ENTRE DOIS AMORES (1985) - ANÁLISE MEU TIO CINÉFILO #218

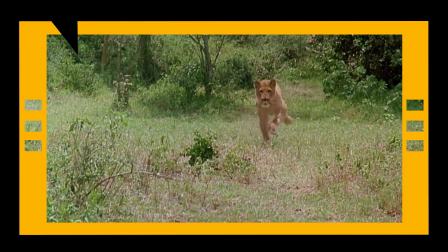[4:10]
A África desse filme é uma terra exótica, desconhecida, visualmente encantadora, mas ao mesmo tempo traiçoeira.
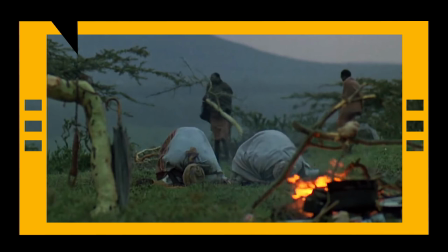[4:17]
Se por um lado as paisagens e o modo de vida da população despertam a curiosidade,
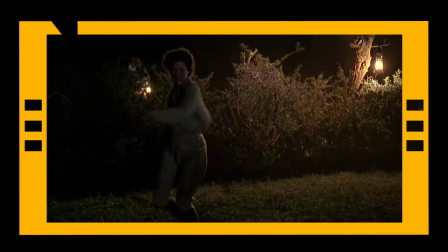[4:23]
Animais selvagens não deixam esquecer que ela é um elemento
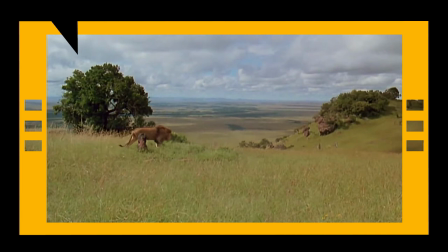[4:27]
estranho àquele ambiente O leão é sabiamente escolhido pelo filme como o
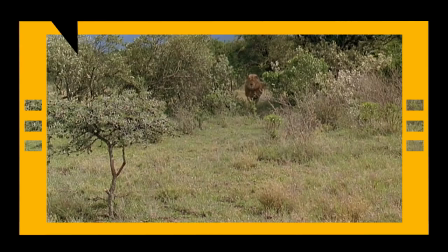[4:32]
animal símbolo desse lugar Justamente pelo que ele é Bonito e imponente,
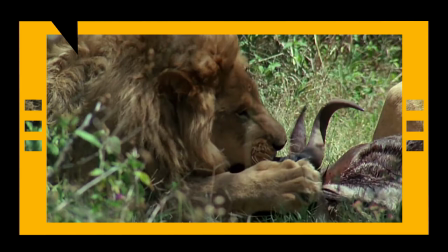[4:37]
dono da savana E ao mesmo tempo uma fera faminta em busca de sobrevivência Basicamente,
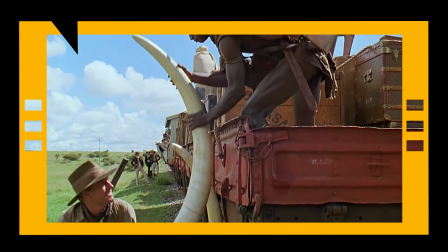[4:44]
só convive plenamente nesse local quem consegue se adaptar a ele Como um rapaz que ela
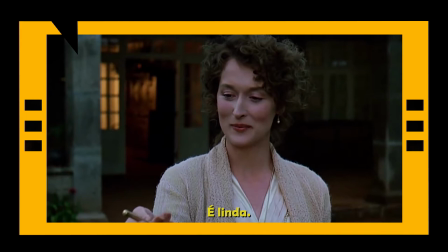[4:49]
conhece logo na primeira viagem de trem e desenvolve uma relação gradual a partir dali.
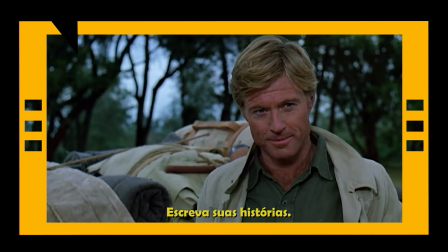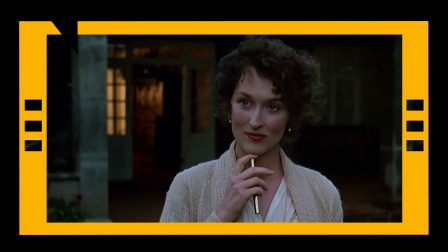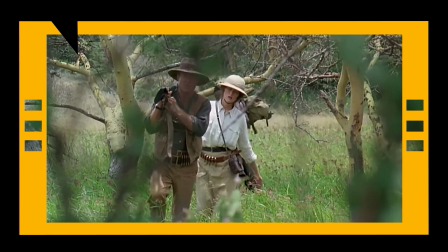[5:14]
O Denis é
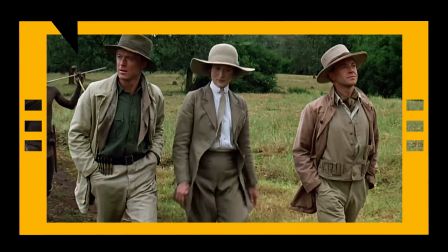[5:23]
esse homem indomável, que rejeita o modo de vida europeu baseado no luxo, nas posses e nos títulos.
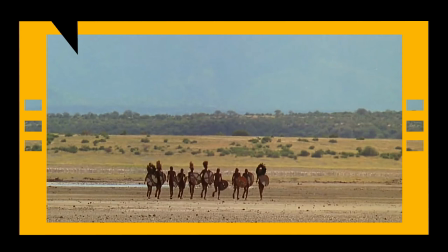[5:29]
Sua inspiração existencial são os Maasai, uma tribo nômade que vive sob um conceito de liberdade ligada ao ambiente.
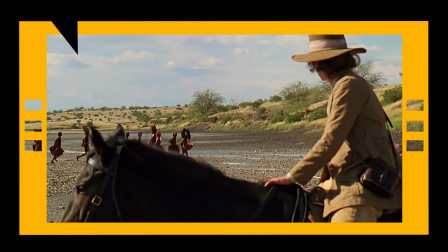[5:37]
A prisão de um Maasai significa sua morte, porque tira-se dele o próprio conceito de existência.
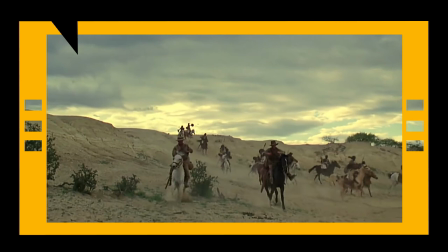[5:43]
E é exatamente assim que ele busca viver, viajando pelo imenso continente em busca da próxima caça ou da próxima expedição.
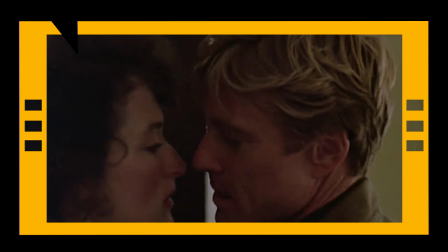[5:52]
Assim que a Karen se separa do primeiro marido, ela e o Denis vão se aproximando cada vez mais. e daí nasce uma paixão autêntica.
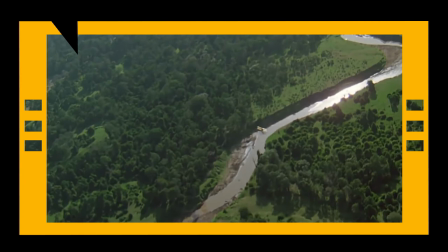[6:00]
É visível que pela primeira vez a Karen tá feliz com alguém ao seu lado, dividindo momentos e experiências.
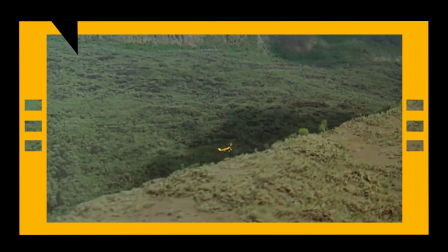[6:08]
O ápice tá no passeio de avião que eles fazem,
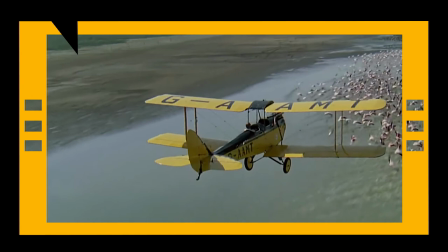[6:11]
revelando algumas das paisagens mais bonitas que você vai ver entre todos os indicados ao Oscar nesse ano.
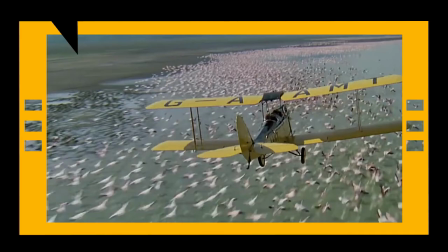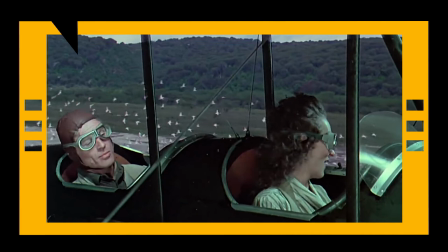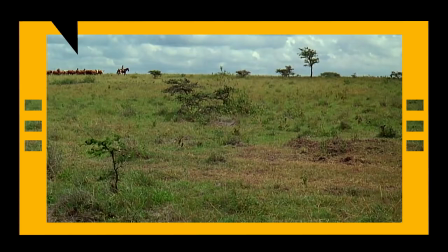[6:33]
É preciso dizer que esse é o filme mais bonito do ano.
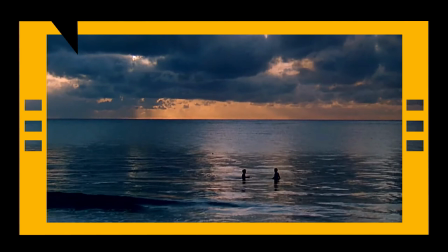[6:38]
As imagens captadas pelo diretor de fotografia David Watkin são absurdamente lindas, poéticas,
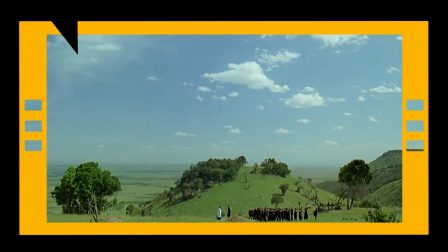[6:44]
funcionam bem com muita ou pouca luz, em enquadramentos de paisagens ou em planos fechados.
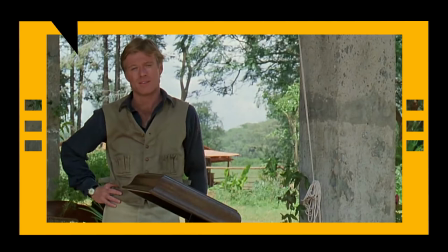[6:51]
Quando o casal protagonista está se conhecendo, a iluminação é abundante e difusa,
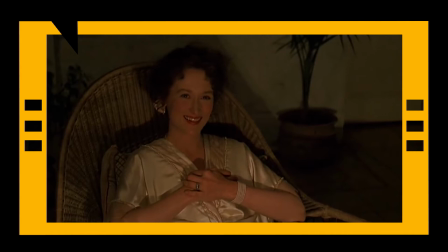[6:56]
já quando existe intimidade, ela se concentra nos rostos e expressões de ambos em volta da fogueira. É tudo muito bem pensado, muito bem planejado, não existe desconforto visual.
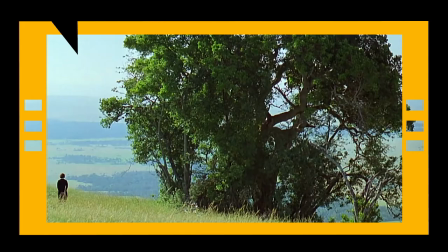[7:08]
Merecidamente, a fotografia foi premiada com o Oscar,
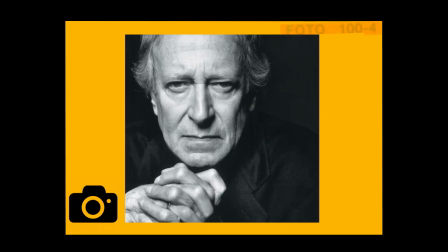[7:12]
assim como a direção de arte A trilha sonora original foi de John Barry,
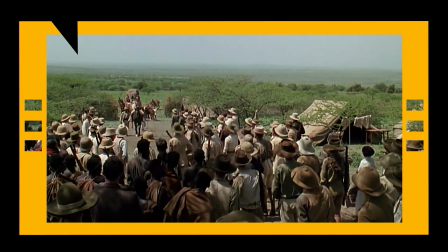[7:17]
que por esse trabalho recebeu o quarto Oscar da sua carreira E na minha opinião,
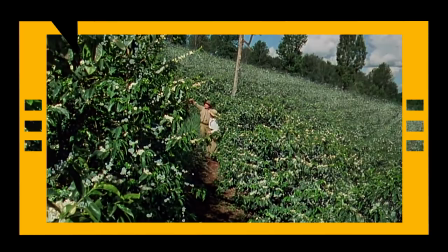[7:23]
acerta muito Algumas pessoas consideram essa uma partitura muito genérica Mas eu discordo observando que ela alterna
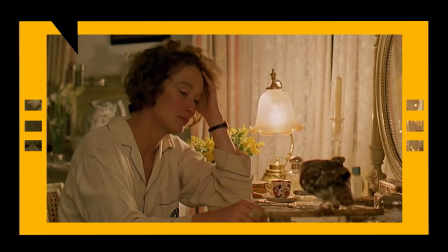[7:30]
momentos de júbilo com melancolia O que tem tudo a ver com a evolução narrativa da nossa protagonista O roteiro,
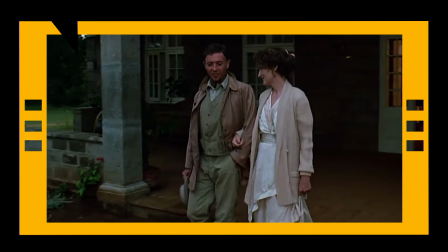[7:38]
por sua vez, também garantiu um Oscar a Kurt Lutke, principalmente pela complexidade da adaptação.
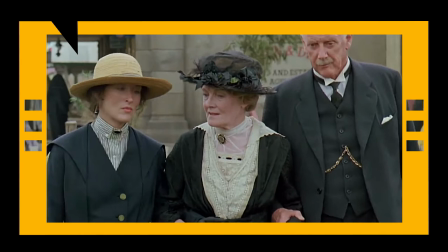[7:45]
Ainda que eu não ache esse um trabalho perfeito, e em vários momentos os diálogos parecem não levar a lugar algum,
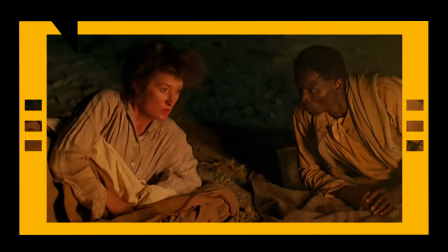[7:52]
é sempre bom lembrar que são as memórias fragmentadas de uma escritora ao longo de quase duas décadas,
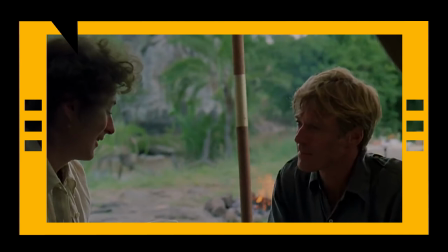[7:58]
condensadas em duas horas e meia de material finalizado.
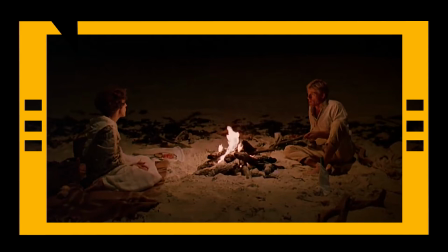[8:02]
O saldo final é altamente positivo, sendo que uma das cenas que mais me agrada é a discussão do casal em volta da fogueira.